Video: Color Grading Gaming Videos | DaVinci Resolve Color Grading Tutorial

What's good, everybody? For those of you guys who are new to my channel, my name is Sydney Baker Green. I'm an international cinematographer and colorist, and chances are, like myself, you are stuck at home right now as well. In order to keep ourselves busy, chances are you might be playing some video games, which got me thinking about how I got into color grading in the first place. You see, I refused to, one, go to an art school and pay for an education, something I could learn online. But furthermore, I also didn't have a camera to really get into filmmaking. To be honest, my interest in filmmaking was piqued by color grading video games.
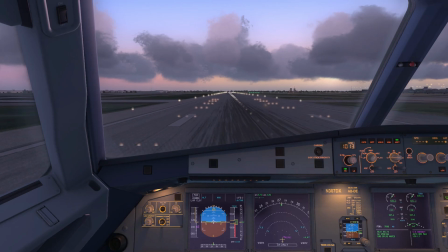37s
And a lot of you guys know me from this YouTube channel, but you don't know about my gaming channel that I had in the past,
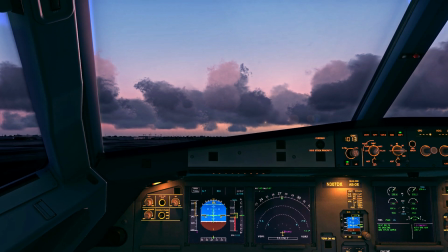43s
which was based around a video game, which the ultimate goal was to make it look as real as possible through color grading. So I thought I would take you guys back to my roots, not only show you how I got into color grading but if there's any gamers out there how you can color grade your footage as well so without further ado let's get right into it.
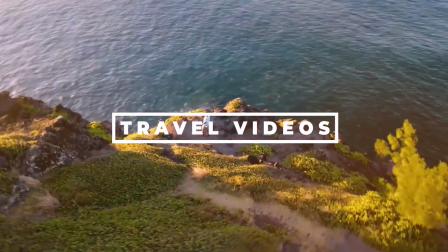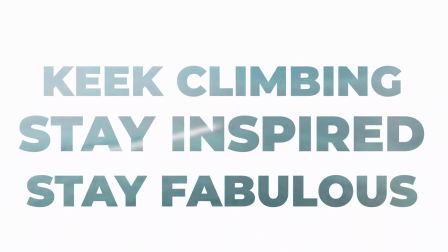Alright guys so here we are in DaVinci Resolve and as you can see we have my clip here of the airplane taking off in flight simulators so on and so forth and all we're going to do is just add a little bit of extra realism to this video game so in my first note I know the first thing I want do is add some contrast because this is looking pretty flat and in real life you'd have more of a contrasty environment so
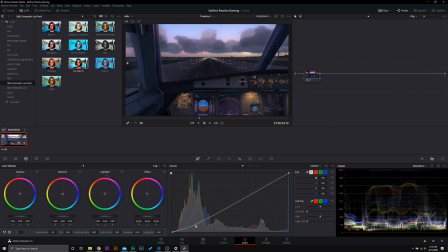97s
in my curves tool all i'm gonna do is just drag that contrast down right there just like that now you can see already that makes a huge huge huge difference in the amount of realism we can even push the highlights up a little bit right there
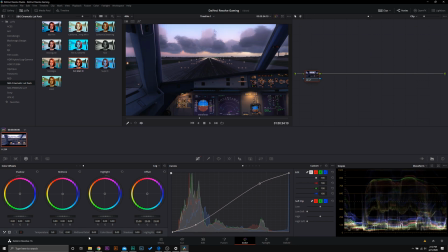112s
and i like that so a little bit of contrast the next thing i always like to do back when i was color grading gaming footage is I would add some mid-tone detail, just some mid-tone contrast to make everything pop a little bit more.
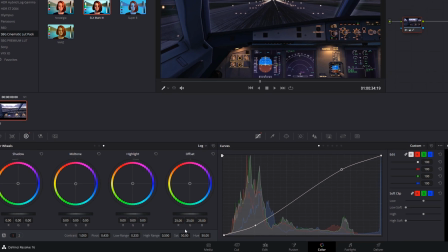126s
So again, right there, and then bump up the saturation to combat the desaturation effect. So you're gonna come into this little tab down right here. We're just gonna move the saturation. So before and after. Now, to be honest, this is really all you have to do for the majority of your gaming footage.
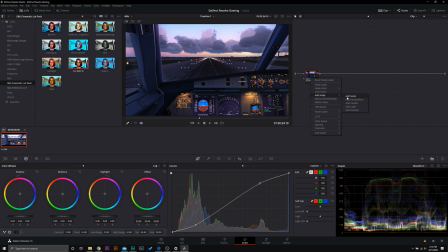143s
But I wanna take this a step further and show you guys how you can get a little bit more creative. So add a second node. See how I left clicked? Add a second node. What we're going to do is we are going to separate the window from the cockpit itself.
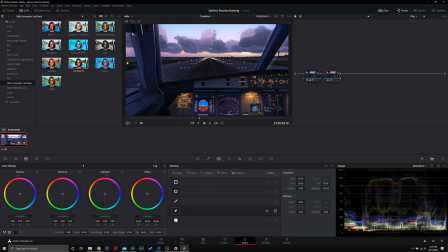158s
So we're going to go into a power window and we're going to select this window first.
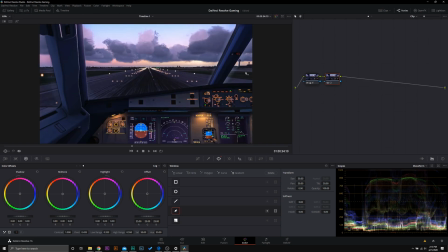165s
So let's give us some ourselves some more screen real estate here. We're going to zoom out just a bit.
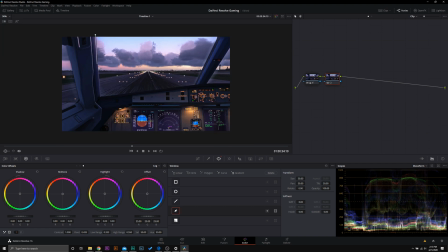172s
So we're going to go to 50 so we can get the outside edges so we're gonna go here here here here and then here that's gonna be window one then we're gonna click add a curve then we can also go here
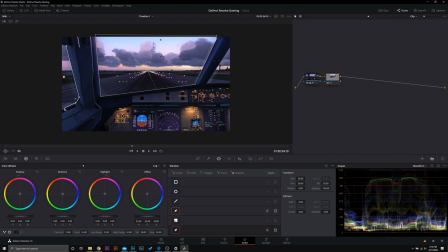191s
here and we're just gonna trace those again doesn't matter what the outside looks like you just want to make sure it's stuck there and then one more curve for this window right here now
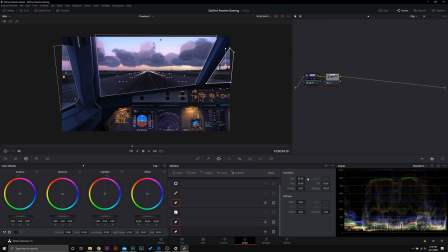212s
what you can do to make all of these softer is just go ahead and boost their softness up so we have 2.7 there 2.7 there around 2.7 and around 2.7 there now in order to get these to stay because of course this is going to move you can go
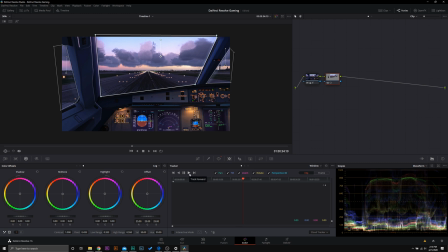230s
into your tracker and you can track forward and track back and all of these power windows that is what I would recommend you do. We are not going to do it in the sake of this tutorial for time purposes, but that's how you get them to stay there and make it look realistic and not show that you've color graded it.
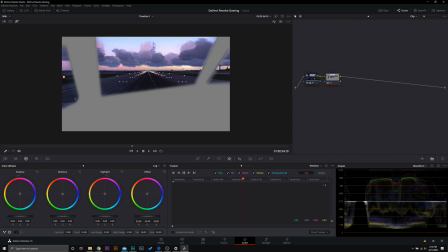245s
So now what we have is the outside selected.